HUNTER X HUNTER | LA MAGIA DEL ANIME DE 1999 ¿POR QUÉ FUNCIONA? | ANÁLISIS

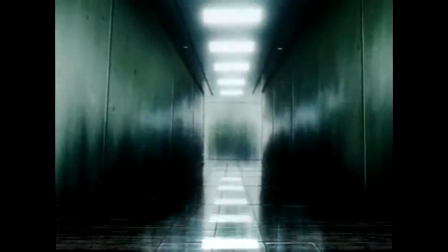[4:08]
Ya no había tanta iluminación, se percibía el peligro en el aire. Lo mismo pasa con muchas otras escenas.
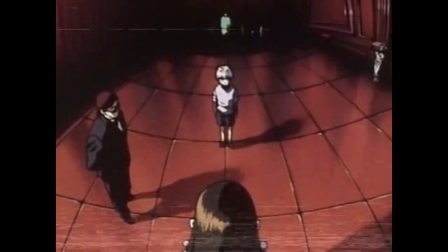[4:15]
Por ejemplo, en el enfrentamiento entre Killua e Irumi vemos que prevalece el color rojo,
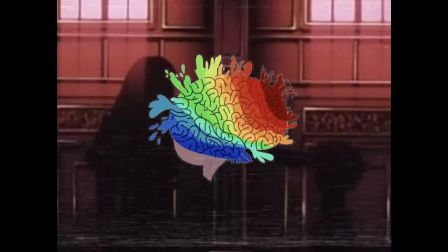[4:20]
que concuerda con la psicología del color en el cine, la cual establece que el color rojo representa sensaciones intensas e incontrolables,
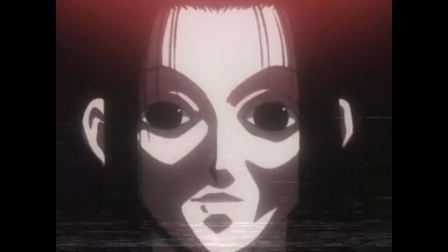[4:28]
un peligro inminente, sangre, rabia. El rojo es un color relacionado con lo prohibido.
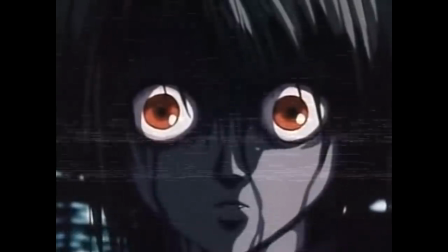[4:34]
Sumado a lo anterior, esta versión no exagera las escenas, no pretendía que todo fuera épico.
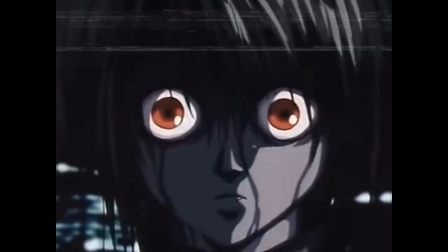[4:40]
Más bien jugaba con las emociones y hasta llegaba a incomodar en ciertos instantes,
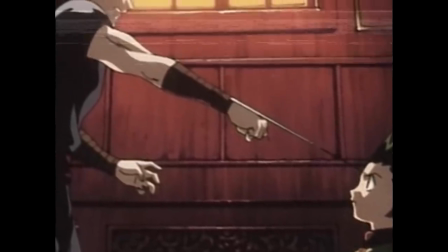[4:44]
ya que te generaba mucha tensión en los momentos adecuados, momentos que llegaban a durar mucho.
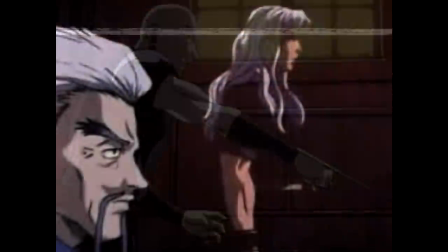[4:49]
Algo que también destacó de esto es el hecho de que no se abusaba de la música para acompañar en todo momento al anime.
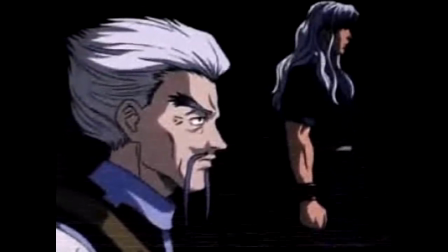[4:56]
Es más, en muchas ocasiones habían silencios que daban miedo e incertidumbre, y otras veces se acompañaban ciertos momentos con el sonido del nen.
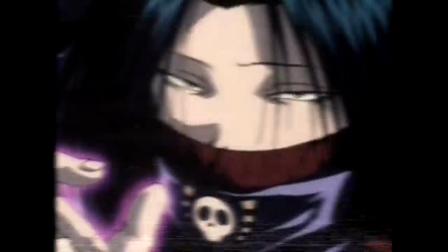[5:05]
Sí. Para los que no han visto esta versión, se solía usar un sonido muy característico cuando los personajes usaban el Nen.
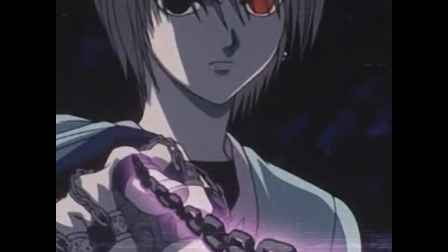[5:11]
Esto me parecía de lo más genial,
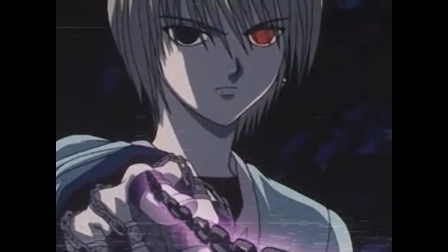[5:13]
ya que en ese entonces había una amplia parrilla de animes que utilizaban el aura como sistema de poder, y tener un sonido poco común para este tipo de aura,
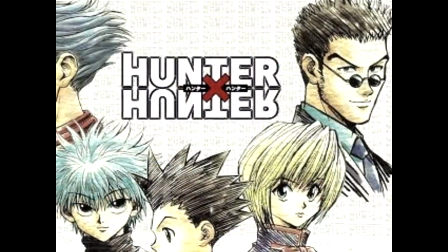[5:21]
considero que lo hacía mucho más destacable y recordable.
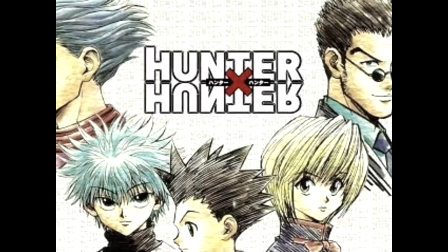[5:25]
De igual modo, el diseño de los personajes a modo personal me es agradable, ya que no son tan bonitos y perfectos.
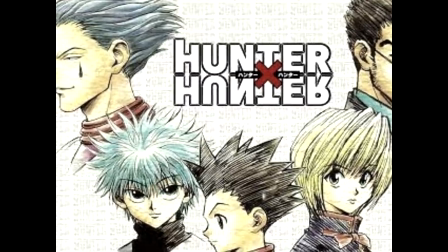[5:32]
Quizás puede ser que en esa época en donde se emitía el anime, no estaba muy de moda al vendernos personajes sumamente papuchos,
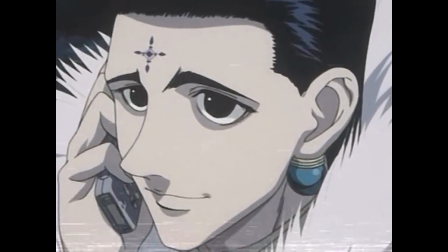[5:38]
tan solo recordemos las primeras apariciones de Kuroro o Hisoka, ya que más que mojar bragas y provocar erecciones,
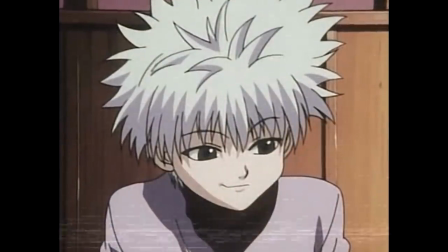[5:45]
daban miedo e intimidaban. Lo mismo pasa con los protagonistas, Killua siempre dio ese toque siniestro.
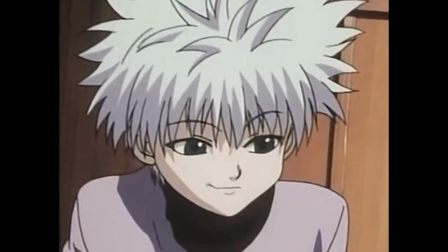[5:51]
De partida era el único de los protagonistas que tenía los ojos prácticamente negros,
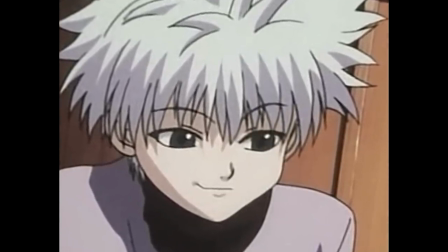[5:56]
quitándole ese brillo interior, lo cual daba un buen contraste con su compañero Gon.
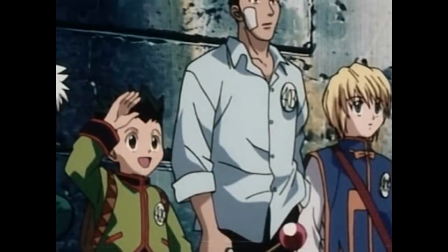[6:04]
Como ya mencioné anteriormente, esta versión no abusa de su banda sonora en momentos de tensión o combates,
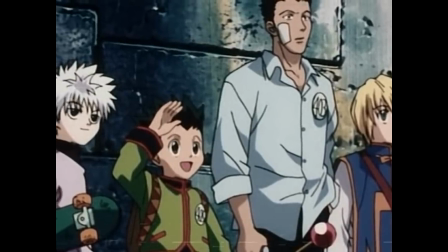[6:10]
sino que busca una sinergia de elementos para dar una experiencia más amena al espectador.
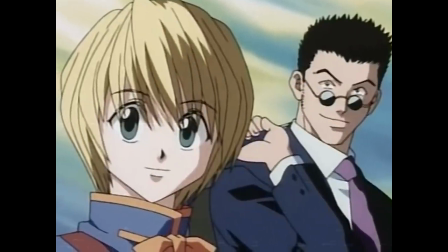[6:15]
No obstante, si profundizamos en todo lo que respecta al apartado musical de este anime, nos daremos cuenta de una amplia gama de cosas interesantes.
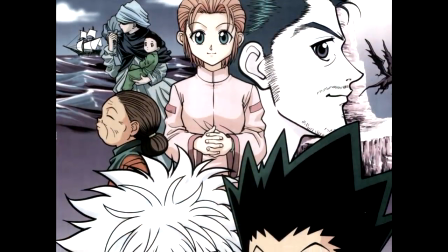[6:22]
En primer lugar, esta música no busca ser desvampanante.
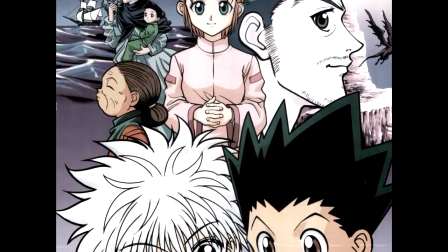[6:25]
La mayoría de temas que se utilizan no tiene una gran orquesta detrás, como el común denominador de los animes shonens.
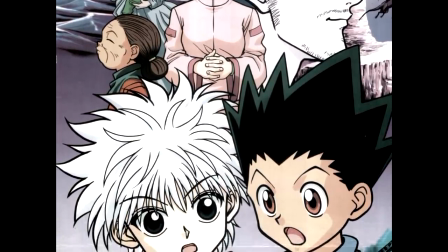[6:31]
De hecho, varios de los temas de personajes utilizan melodías simples, tan así que logran destacar por eso, y llegan a ser más recordables.
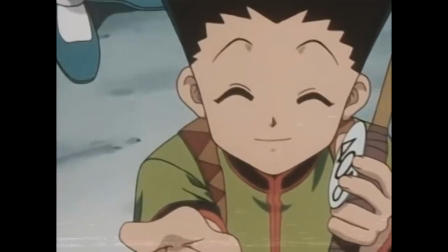[6:40]
Y de seguro mucha gente que vio este anime cuando se estrenó, sin volver a verla hasta hoy en día,
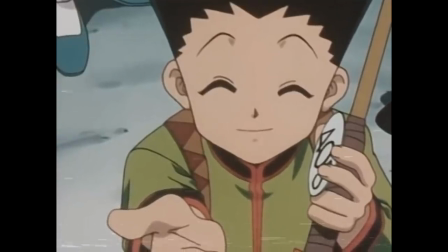[6:45]
puede perfectamente recordar temas como el de Kurapika, el de Gon, el tema melancólico que utilizaba solo una armónica,
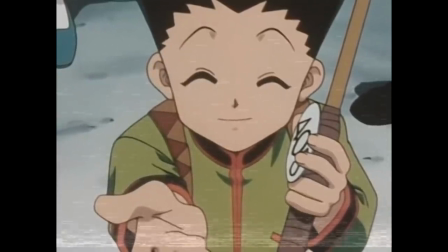[6:52]
o el del Ryodan. Con esto en mente, también podemos mencionar que todas estas canciones están muy en sincronía con la historia y el contexto de los personajes.
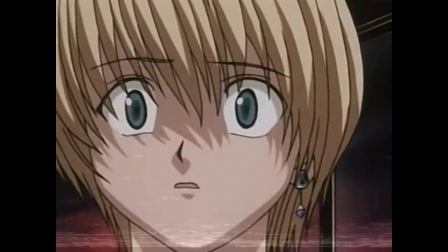[7:00]
Por ejemplo, el tema de Kurapika toma elementos de melodías tradicionales del folclore inglés, que nos transportan inmediatamente a una época pasada.
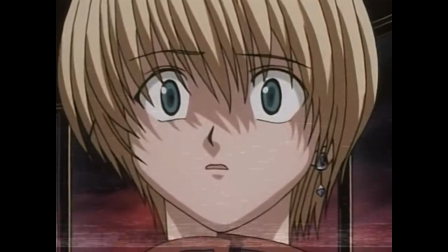[7:08]
Esto nos hace relacionar a Kurapika con una época antigua, y como él viene de una tribu que se destacaba por su estilo de vida mucho más primitivo,
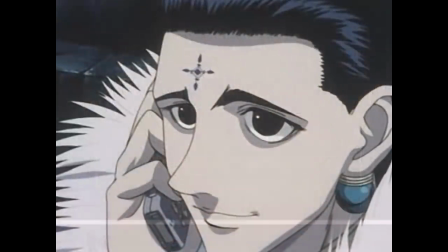[7:16]
este tema le viene como anillo al dedo. Lo mismo pasa con los temas del riodán.
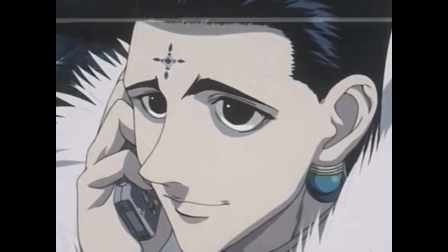[7:20]
Las melodías tienen una clara influencia de jazz, que nos sitúan inmediatamente en el bajo mundo de las grandes ciudades,
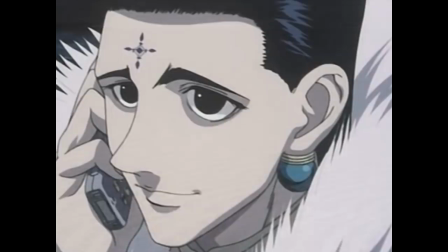[7:27]
justo en donde ocurren todos los sucesos del arco de York Shin.
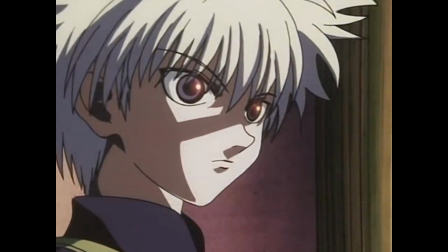[7:30]
Del mismo modo, la selección de los temas musicales en los momentos precisos le dan un plus a esta versión.
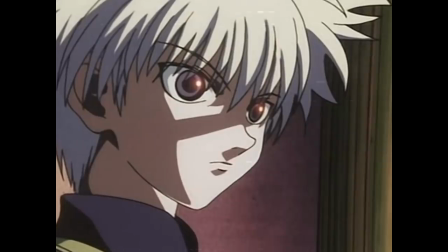[7:36]
Por ejemplo, hay una escena muy icónica que está perfectamente acompañada de una pieza musical muy característica del anime,
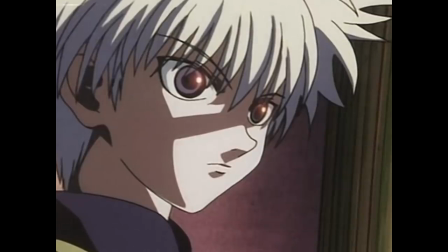[7:42]
y con solo este elemento, la escena que nos presenta el anime se puede analizar y leer entre líneas.
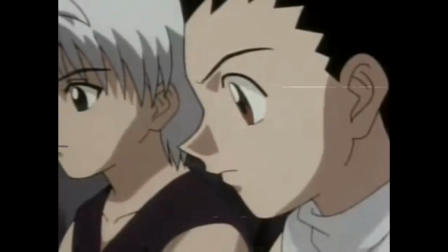[7:48]
La escena en cuestión es en donde Gonic y Lua escuchan la cinta de Ying,
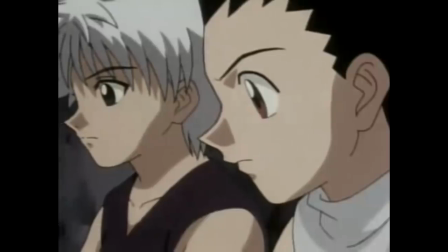[7:53]
que sin lugar a dudas marcó un punto importante en la historia del protagonista, ya que al oír la voz de su padre,
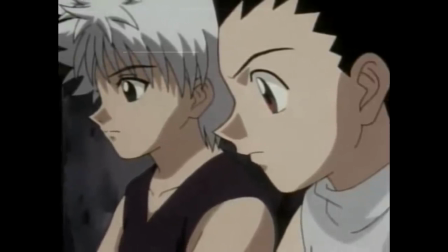[7:58]
su motivación aumentó aún más para seguir su camino.
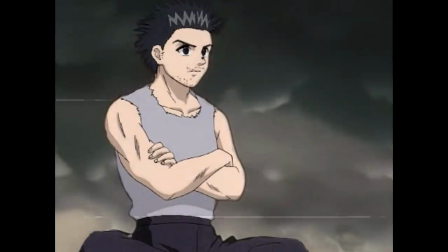[8:01]
Y en esta versión el acompañamiento musical es fundamental, ya que cuando se nos hace el primer vistazo a Ying, el hombre más misterioso hasta el momento,
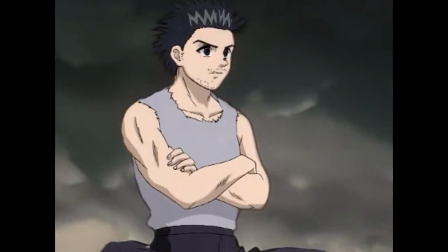[8:09]
este dice lo siguiente, Algo que nunca cambiará es el hecho de que sigo siendo yo mismo.